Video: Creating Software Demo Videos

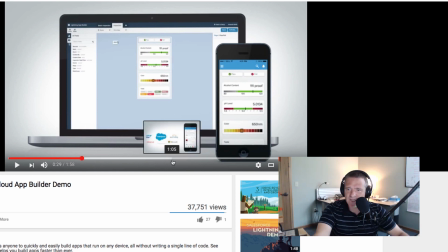(3:56)
It's straightforward, two minutes or less, and it's going to work into, this one actually has kind of an interesting cadence because even if you don't have a story,
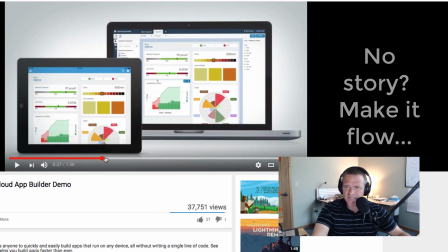(4:06)
either be in and out and done or have a story like this one kind of goes and talks about a bunch of things and then
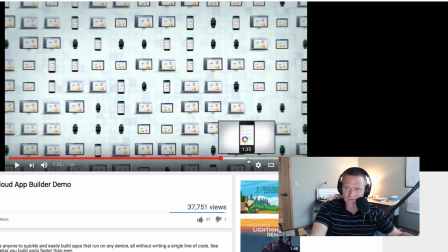(4:13)
it talks about some integrations and then it's sort of back into different features again. So have a flow to it.
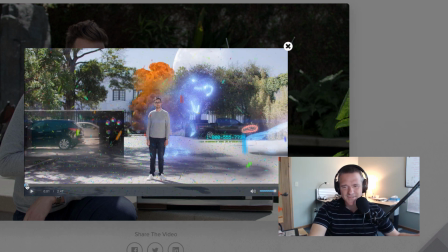(4:19)
This one, Red Giant, these guys are cheating a little bit because these guys make awesome video effects software, right? So let me show you the first 30, 40 seconds. The problem that this guy has is he's got great software it does all kinds of different stuff it's all in this uh in fact they got multiple suites so the question that they're trying to solve is how do people know which one that they're actually supposed to buy so here's how they solve
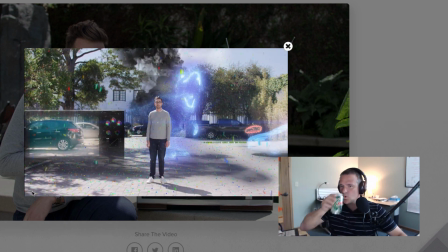(4:46) that problem it's okay i'm a little overwhelmed too we make a lot of cool stuff here at red giant
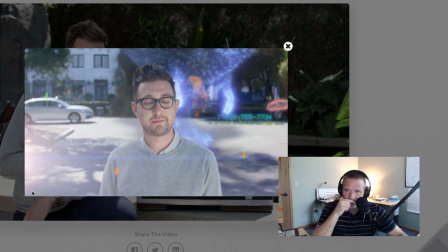(4:54) tools for filmmaking visual effects and motion graphics it can be hard to know what you're looking at if you All right.
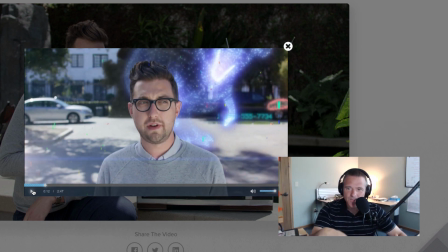(5:00)
Nice touch. Really nice touch. So they're connecting with the audience a little overwhelmed. Yeah, I get it. And then they say who they're actually targeting, where they say visual effects and motion graphics, right?
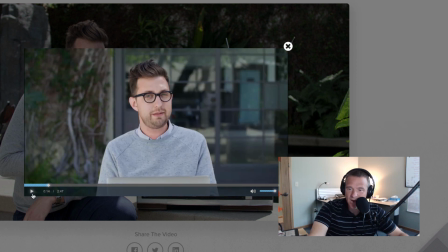(5:13)
They're making people who need visual effects and motion graphics, right? So let me peel it back one more time.
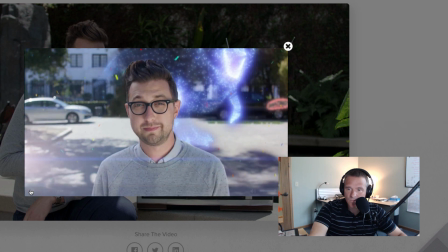(5:18) It can be hard to know what you're looking at if you've not used any of this before. So maybe let's dial it back a bit and see what each of these do.
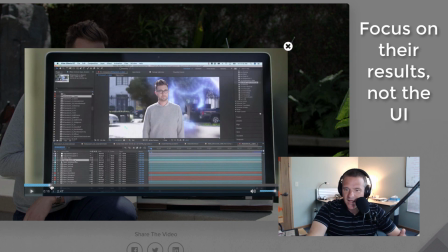(5:25)
All right. This is what I think they do really well. They show the UI only for a second, just to give context. They're not going to go into this application. They're not going to show you After Effects and the way their application works in After Effects.
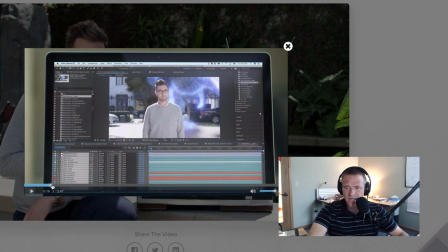(5:40)
They're not going to show you how to dial a knob or to flip a switch or any of that stuff. What they're going to show you is the result, which is key, right? Nobody cares what your software does. They care what it does for them so make sure that when you're giving a software demo that you're talking about and showing the results more than you're actually
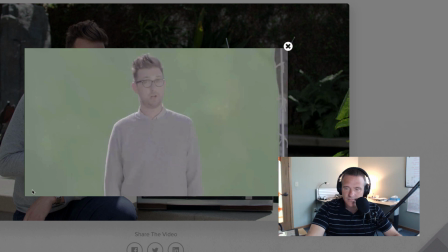(5:59)
showing the sausage making wow i'm a little underwhelmed now yeah there
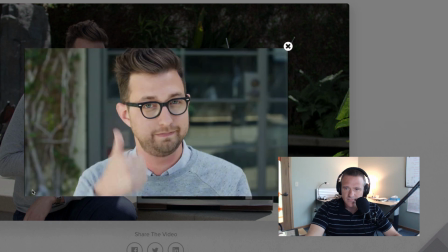(6:07)
we go now i'm whelmed i
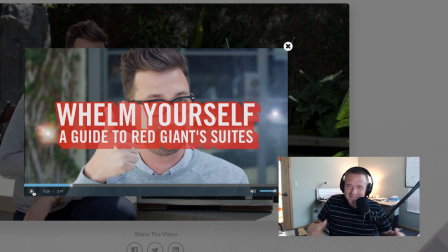(6:13)
like that i think that is that is fun right they're they're having fun with the whole idea whelm yourself uh if you have a sense of humor um play that card if you don't like i don't i don't really have that when i can't write like that
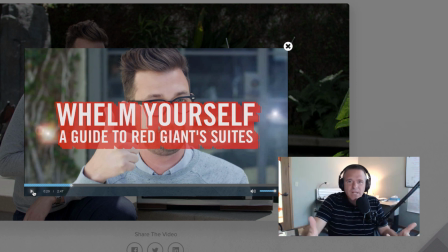(6:26)
i can't write humor into what i create um so i don't play that card but if you have a strength uh then use that strength and go ahead and and pull that out there so they've got story they've got humor and they're showing the result so if i can just break down these
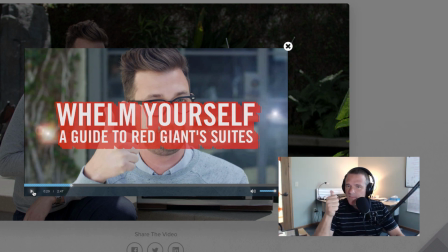(6:42)
a couple things from each of these one build a story if you can a narrative that explains why what you're doing is valuable connect with your audience know who that is and then if you have a gift of humor
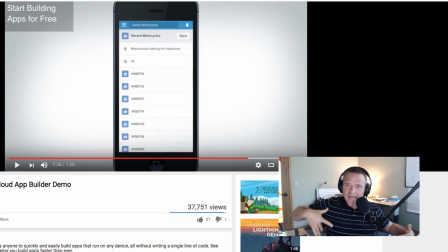(6:56)
build it into it if you don't have a grand story but you need to keep people connected then do things that are going to help in that regards right keep it simple build a little bit of motion into the application.
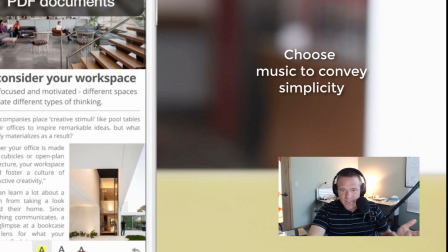(7:12)
Put easy music into it. A little bit of text will work. You don't have to do voiceovers. You don't have to have professional talent. And by all means, keep it simple, keep it short, and then brand it at the end with a call to action.
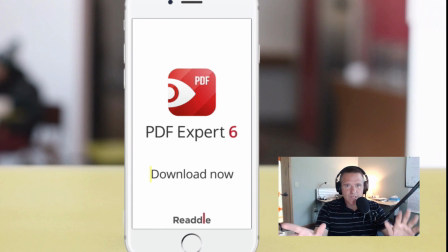(7:26)
And I think you've got the beginnings of a really good software demo. Hope this helps, folks. Take care.